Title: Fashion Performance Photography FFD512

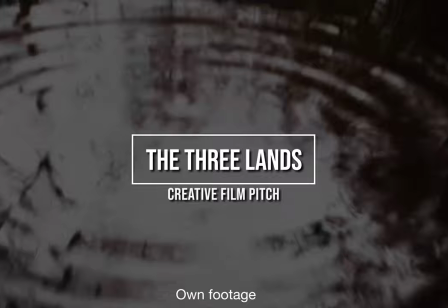0:00 My name is Natalia D'Avera and this is my 8 minute film pitch for my 122nd art film called The Free Lands,
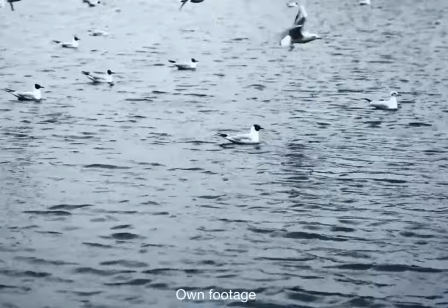0:07 pitching for Kyiv Molidis International Film Festival.
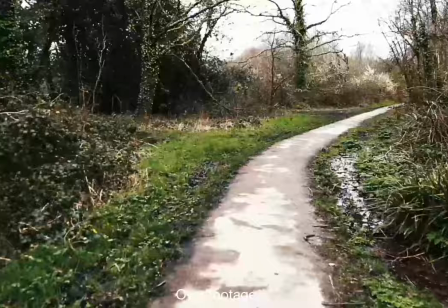0:10 The festival's main objective is to promote student cinematic short films to recognise new personalities in modern art film.
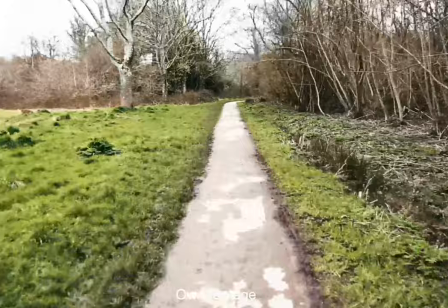0:19 My film will be submitted as a student film as the main requirement is for the film to be under 45 minutes.
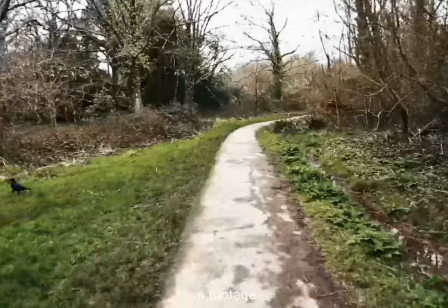0:26 The three lands reveal how different parts of the world are contrasting to each other,
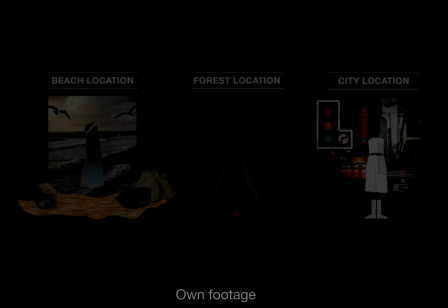0:31 but through transitioning from one motion to the next we see how they can be connected.
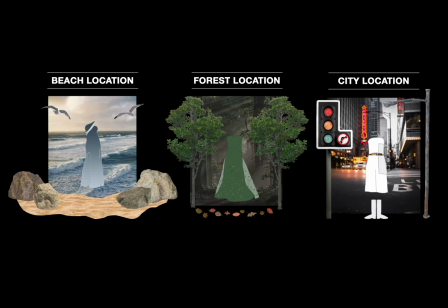0:36 The film sets out to communicate how fabrics and materials can merge with natural structures through similar colours and patterns to the surroundings. Three places will be featured throughout the film, transitioning from the beach to the forest and then to the city.
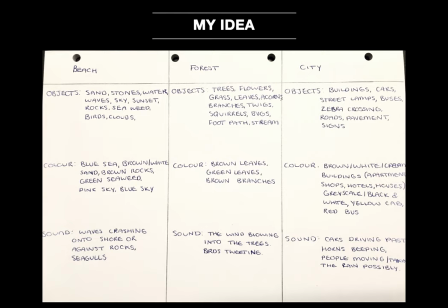0:52 Through studying the locations the individual and distinctive elements have been discovered such as objects, colours and sounds. The free split enables the film to be split into three sections and allows the viewer to identify where each part is set.
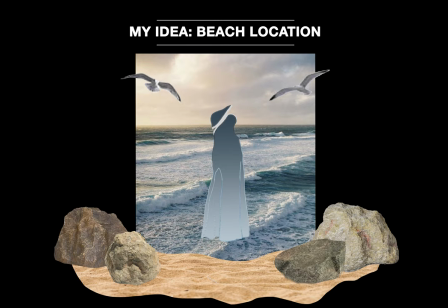1:09 As mentioned the objects colours sounds vary between each location. For example at the beach the objects you would see are the waves, sand and rocks. The colours you would see are blue, gold and brown. The sounds you would hear are waves and the seagulls chirping.
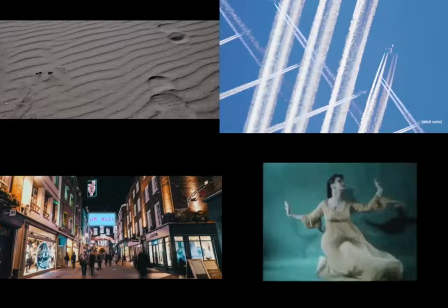1:32 These are short films created by artists and are of my sources of inspiration. The films I've looked at are a range of both historic and contemporary styles. This short film is called Beach and was created by Helena Bexton.
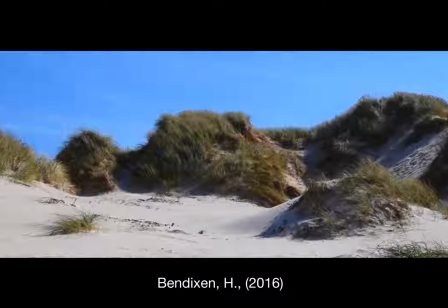1:46 She captured a selection of shots from extreme close-up showing fine detail of the surroundings to long wide shots revealing the location.
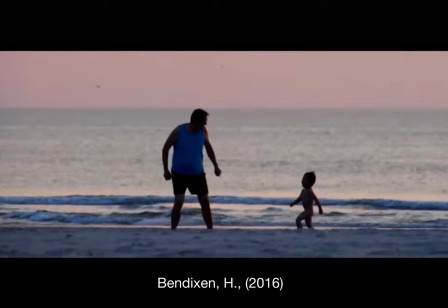1:54 The close-up shots that caught my eye were the opening shot of the lions in the sand and at 2.16 when she captured the waves moving onto the shore.
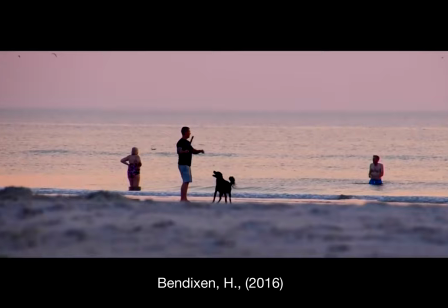2:02 The wide shot of the man playing with the little boy next to the water at 3.08 inclined the idea to have one wide shot of the model standing in that same position.
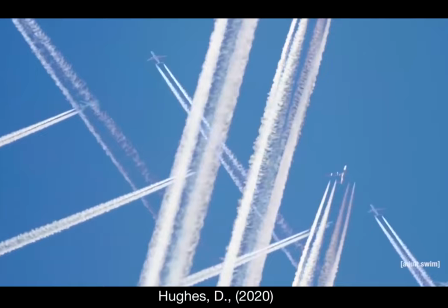2:11 This short film is called Patterns and was created by Dave Hooks.
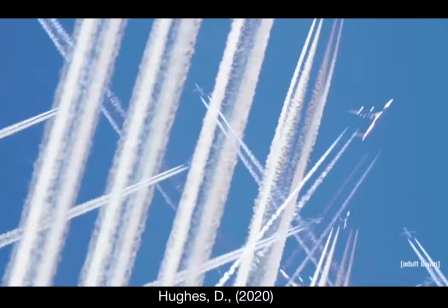2:15 His entire film sparked the idea of me capturing repeating patterns in the environments I tend on shooting in.
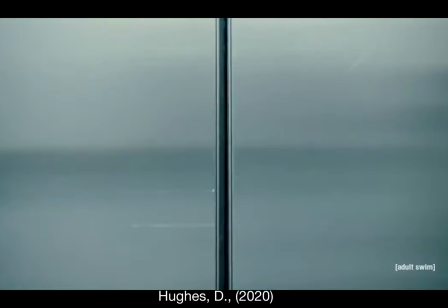2:21 For example, the line work in the sand, the shadows of the trees and the windows of a tall story building.
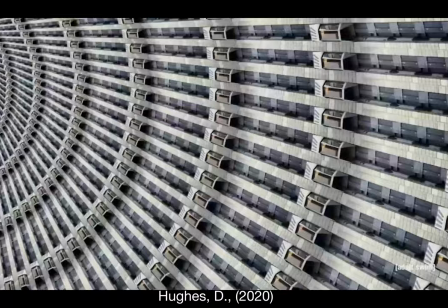2:28 The repeating patterns create shapes in the frame.
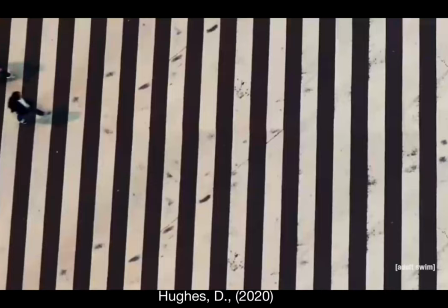2:31 The mirroring technique he used generates hallucinogenic effects and this could be done through the reflections, for example.
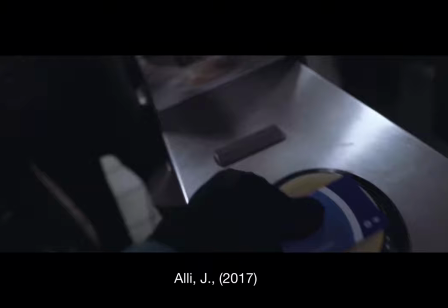2:39 This short film is called London City in Motion and was created by Joe Ali.
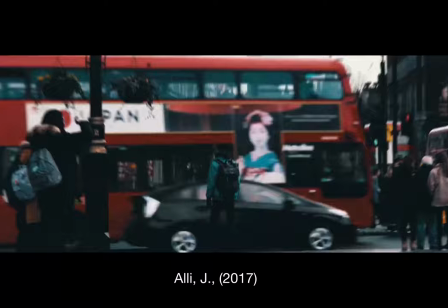2:43 His creative cinematic film of London influenced me to use capturing moving vehicles
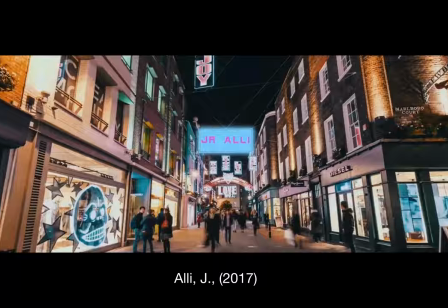2:48 and people of the busy streets through both fast motion and long exposure.
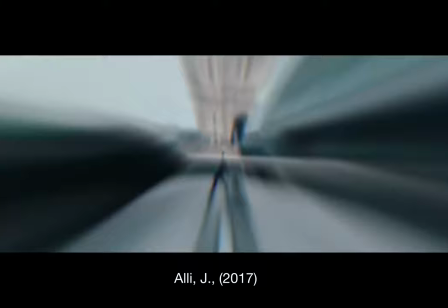2:53 His smooth transitions encourage me to do some research on exactly what transitions can use.
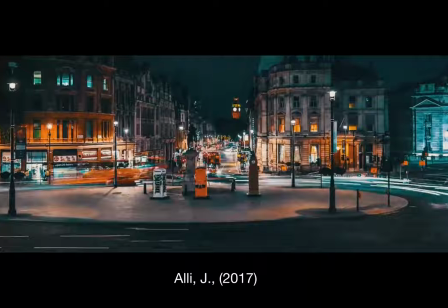2:58 He used the whip transition technique which is where he quickly moved the camera in one direction of where the object
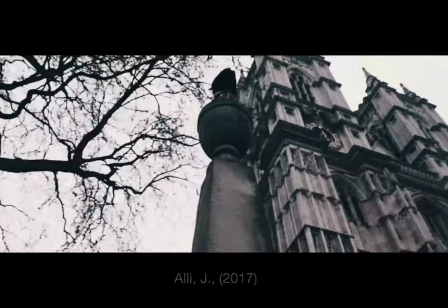3:03 is moving in the shot and moved but in a different location with a different object.
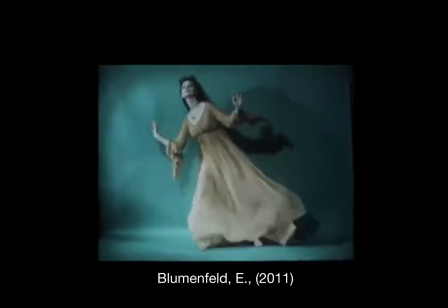3:09 This short film is called Beauty in Motion by Irwin Blumfield. The film is a montage of his experimental beauty films.
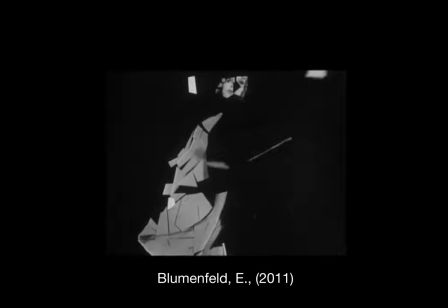3:16 The effects he used are effective but not distracting from the subject. The film inspired me to create abstract effects, reverse the motion in shots and add audio.
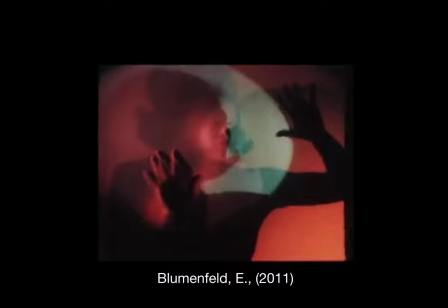3:24 For example, sound effects of waves crashing, birds chirping and people honking their horns in their cars.
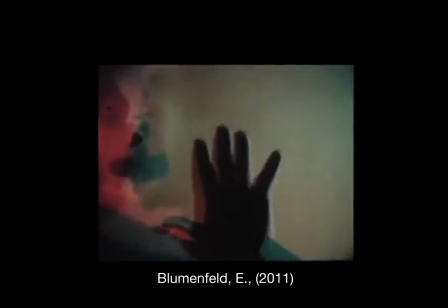3:30 I felt this changed the perception of his fashion film and created a space for the viewer to insert themselves and feel emerged in the scene.
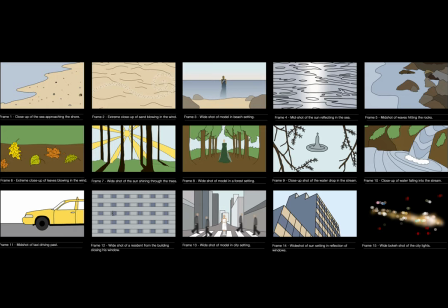3:39 This is my storyboard for my planned film. The first five frames will display the visuals of the beach. Frames 6 to 10 will display the visuals of the forest and frames 11 to 15 will display the visuals of the city. The visuals will range from extreme close-ups capturing details to wide shots capturing the whole location.
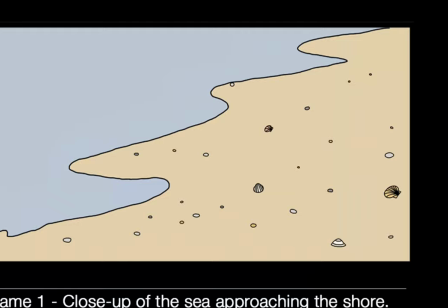4:00 Frame 1, the opening shot, will be a close-up of the sea approaching the shore.